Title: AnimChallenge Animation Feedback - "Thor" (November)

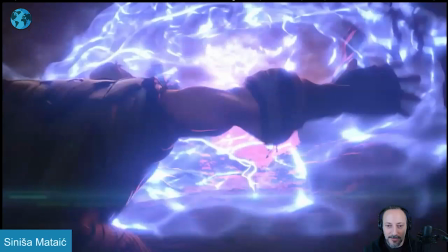[33:53]
And I know it changes there. but it just has an overall feel of how does this, it could push this more, this would potentially full stretch on the body,
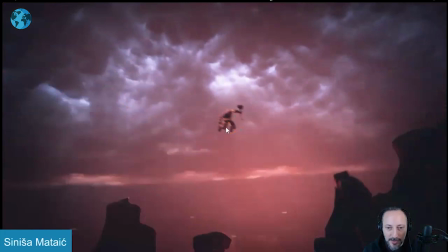[34:01]
then going up again into a bigger squash with legs out maybe more,
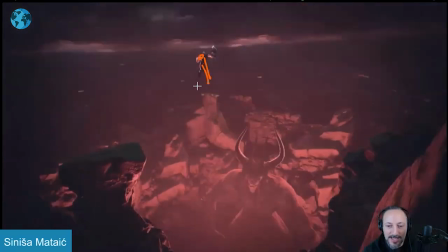[34:08]
and then going back down into a bigger stretch again, just kind of pushing those moments a bit more.
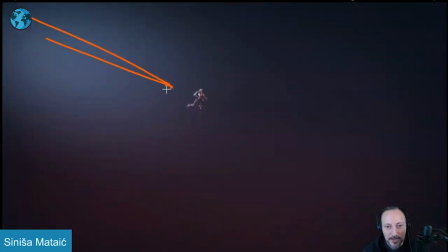[34:13]
And then once you get into this, I would exaggerate that light, the lighting, not the lightning, but I could even have lightning, whatever.
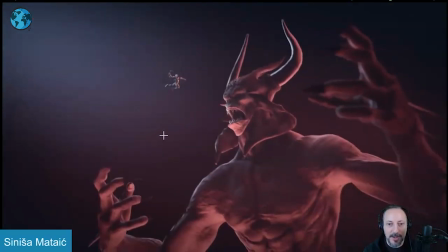[34:20]
But just pushing this more where I see it, I get it,
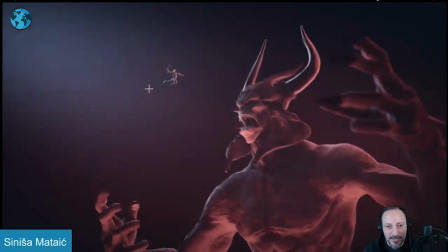[34:24]
but potentially imagine this was just, you know, 20% brighter with maybe a rim highlight for all the edges there. Just kind of pushing and cheating that. So that strong edge light there would be here as well, just to push that.
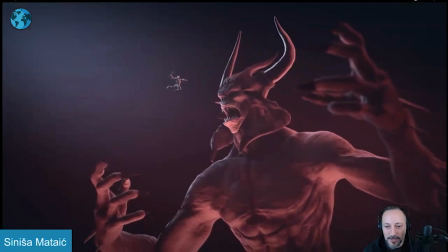[34:38]
Picky things because it's awesome.
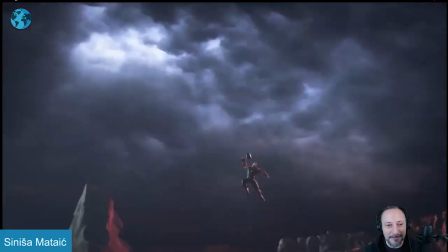[34:41]
And I'm picky when I see awesome things. that is that thanks all right cool clip here has sound let's play this in full first
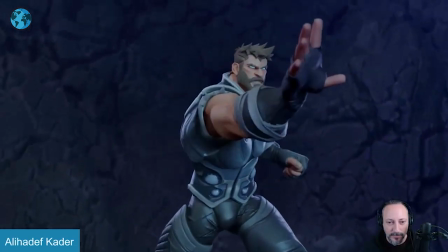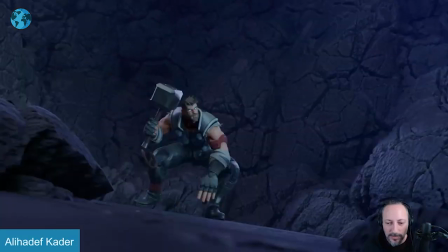[34:58]
cool cool and bring down that sound a bit so as the character comes down here this is the point of i'd say impact but just the landing point here with the foot so
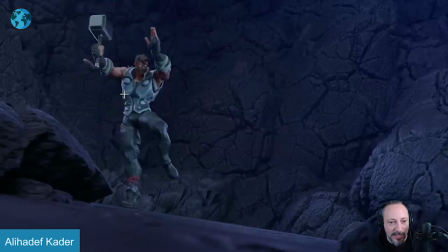[35:09]
what i would do i would instead of pointing down this way and making it look like it's kind of not sliding it's kind of like a 2d card going over I think I would have the feet out this way so they're kind of anticipating
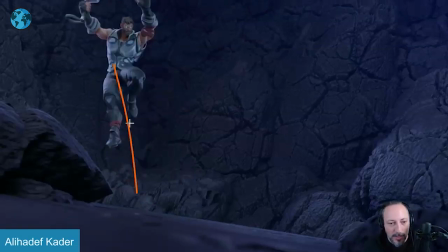[35:23]
that spot just to give it give it that kind of that kind of line there because it has a bit of a down down down pop over to over there and maybe even have the feet come in first just as like an ease into the appearance even
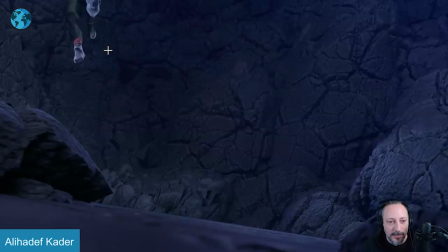[35:41]
if that will be spacing wise wrong um it just feels like the spacing from here to here is small and from here to here where nothing is there just a little picky thing at the beginning and then as the character lands i'll probably also push the shoulders just up a bit more and even maybe the
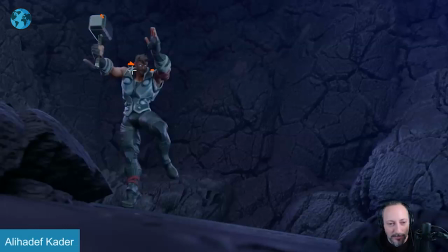[36:00]
hammer it's tricky was the hammers you know he's strong but it's a heavier you could have an offset where that arm is higher versus the hammer potentially but i would just go a bit higher here mainly because boom on this then i would bring in the shoulders just a bit delayed into that
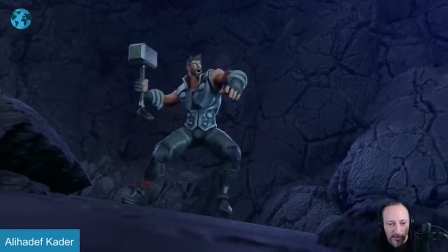[36:19]
impact not that it's like a full land it's a land hop
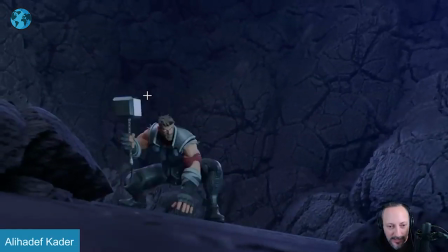[36:23]
but it feels a bit we're here then it comes down gets into that pose and then that's it where it feels just like a clean rotation versus a bit more of a you want to feel the body parts kind of compress and overlap
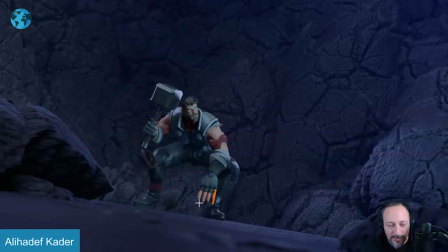[36:40]
cool finger poses too i think that's okay i would probably tweak the little bit here they're a bit evenly spaced out and then you might as well bring that arm out
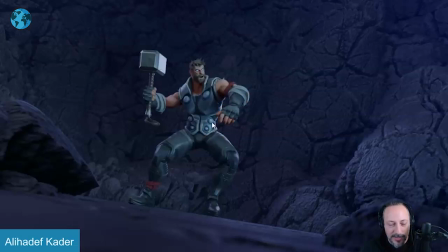[36:47]
here for silhouette so it's not the thumb is crossing here with a bit of a tangent through all of this and then
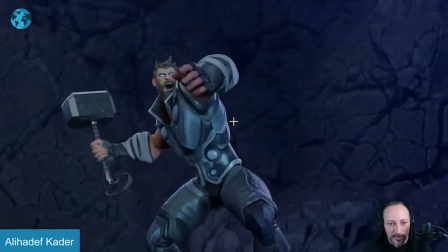[36:55]
we cut into that
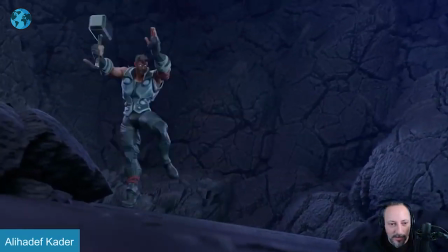[36:57]
so just that for readability i will bring out that arm i do like all strap animation that's all cool you got cool roll on that side of the foot it's really good detail i just kind of
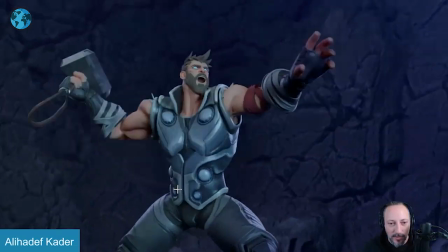[37:12]
picky notes that I'm seeing here and cuts well across here and then
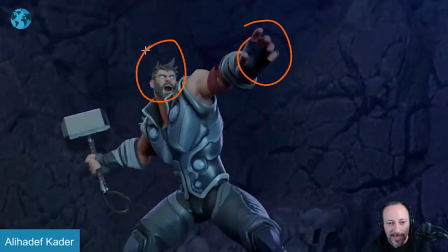[37:17]
as you go out this feels a bit relaxed to me in terms of that like this so go out even potentially with fingers
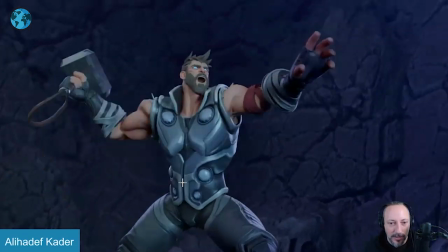[37:25]
just a bit more tense I feel like this is a different emotion than here kind of pushing that a bit more even that even though it's a nicely posed out
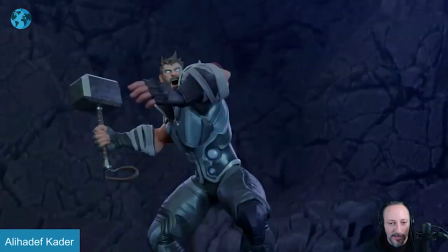[37:34]
finger um you know hand position I would just kind of watch out for that that that's in real time there's always you know a
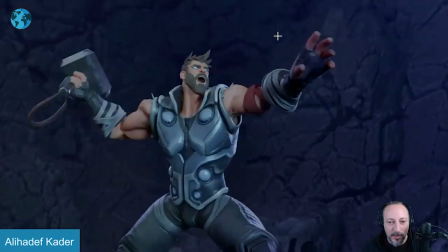[37:43]
difference between you watch this in real time it's all very cool and you go wow it's also a bit down down down whoa something like that in terms of
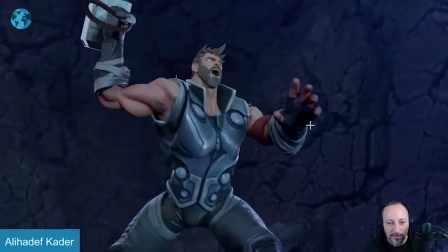[37:52]
an arc and i think we could just have one more frame where it's a bit lower a bit lower and then come back up just maybe
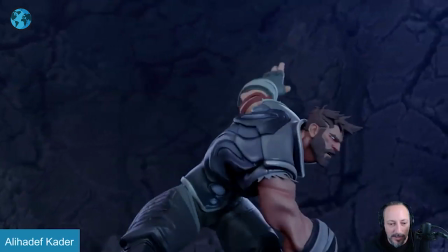[37:59]
smooth it out a bit again it's not too shabby in real time but it It could be something.
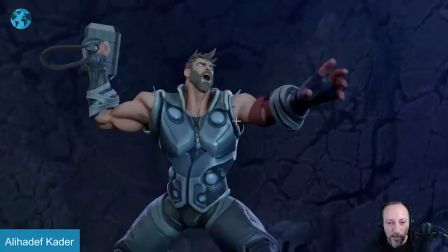[38:09]
Like you might argue it adds to that explosiveness because there's that sudden change.
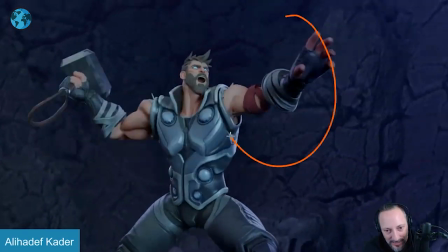[38:15]
But I feel like to me it would be potentially a nice swing down with that one arm.
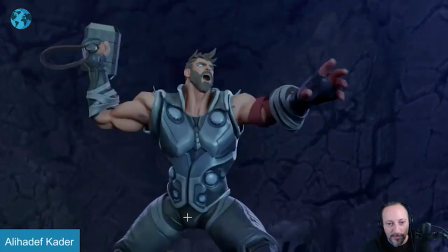[38:21]
And then lead into the other swing of that. At least it would be worth a try to see how it feels.
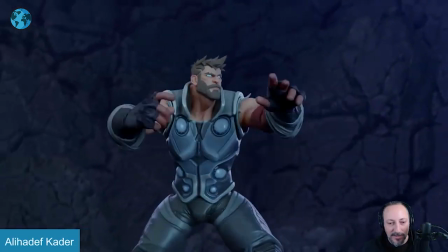[38:29]
And I do like that he has a little bounce back.
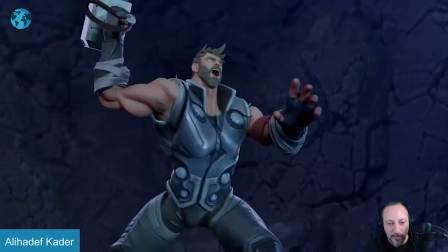[38:32]
It's a lot of energy coming forward. and I feel like that could also be it's almost like this leg stops it a bit too soon like he's
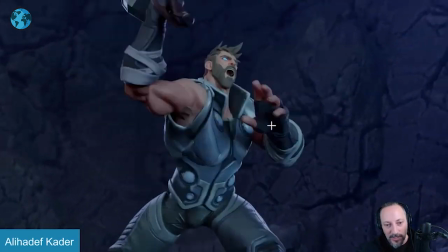[38:39]
going into I guess all that dissipation that the leading with the shoulder but then we're here
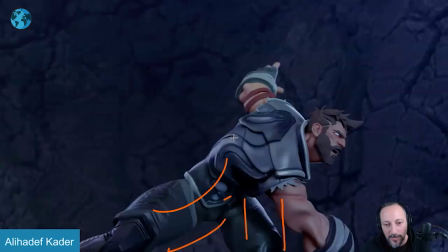[38:47]
and I feel like we could almost push this where you know it's about here and head is here and it's a it
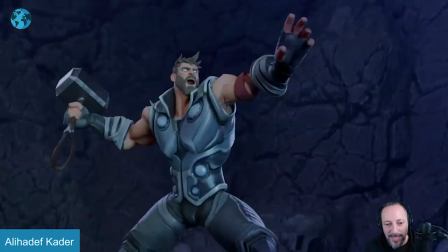[38:55]
will change the timing of how long it's going to be over that one leg and come back totally can come back into hops but I feel like
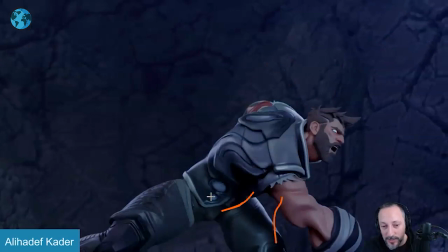[39:04]
it's almost like we don't want to move that leg and it compresses too much me personally I would go a bit a bit further but this is all cool
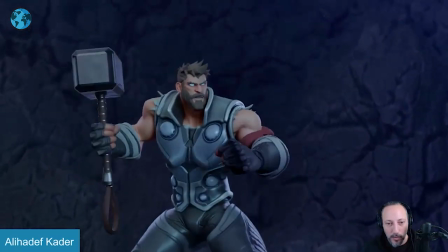[39:13]
into that I like all this and then here
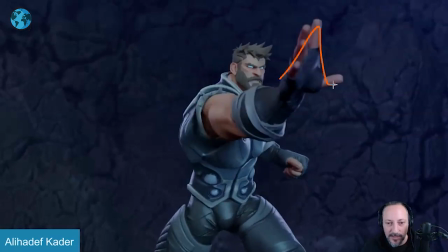[39:20]
not that that's a game that's not wrong and I like the silhouette in that hand it's nice and simplified but I wonder if that could be a
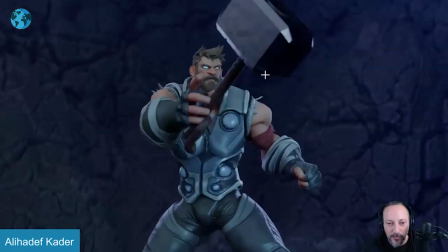[39:29]
wading with that hand like it's a bit of a harsher hit backs it's more like
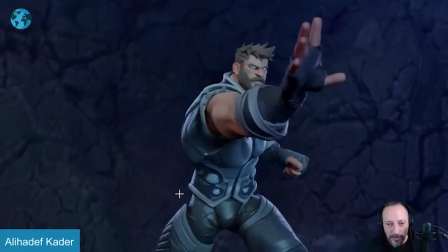[39:35]
back like that again this is not wrong it's just different where it's just a softer pullback because he anticipates it sooner again i don't know just curious what that would feel but one thing i would do is when he does this and when he goes back and might even open up the fingers
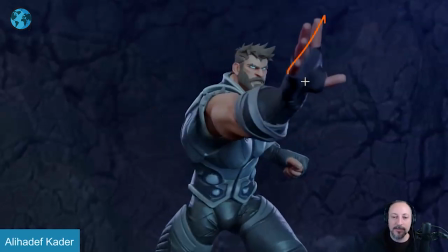[39:50]
or close them or it's something where not close but um like he's like this and then he goes almost open them because he sees it's coming anticipate that back by opening the fingers first and then go back to really make sure that grip is there
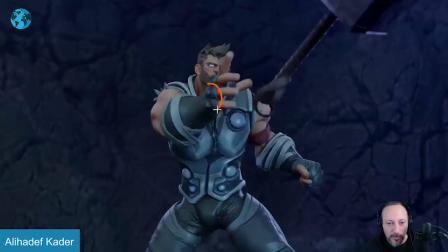[40:04]
because it starts to curl already there and
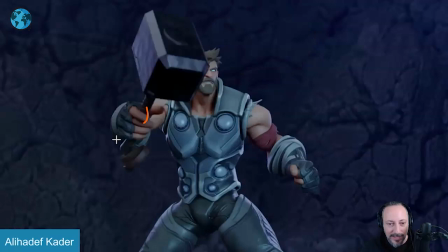[40:08]
i would i would open the fingers and delay a bit and then in that section through there you would almost feel and see the fingers close in good stuff in the strap
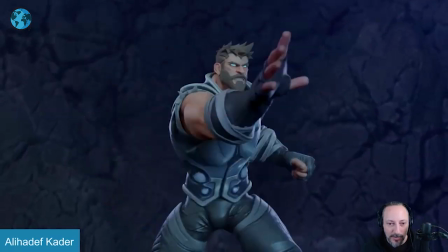[40:20]
yeah this is all picky i'm i'm picking this shot just because it looks really cool there's a couple of things I
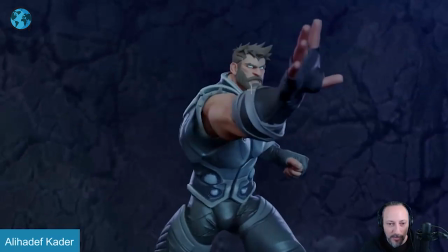[40:25]
would potentially tweak. Even here, right before it goes back, a slight change in the facial expression. Even if you want to relax a bit or get more serious, because it's about to come in. So it's like a little anticipation or preparation for this.
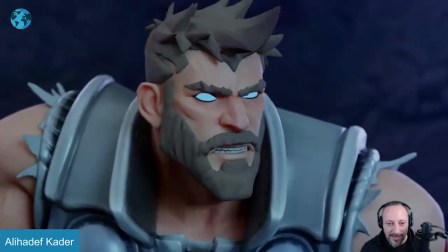[40:39]
And then into the same vein. The main thing is that we don't have pupils, clearly, right?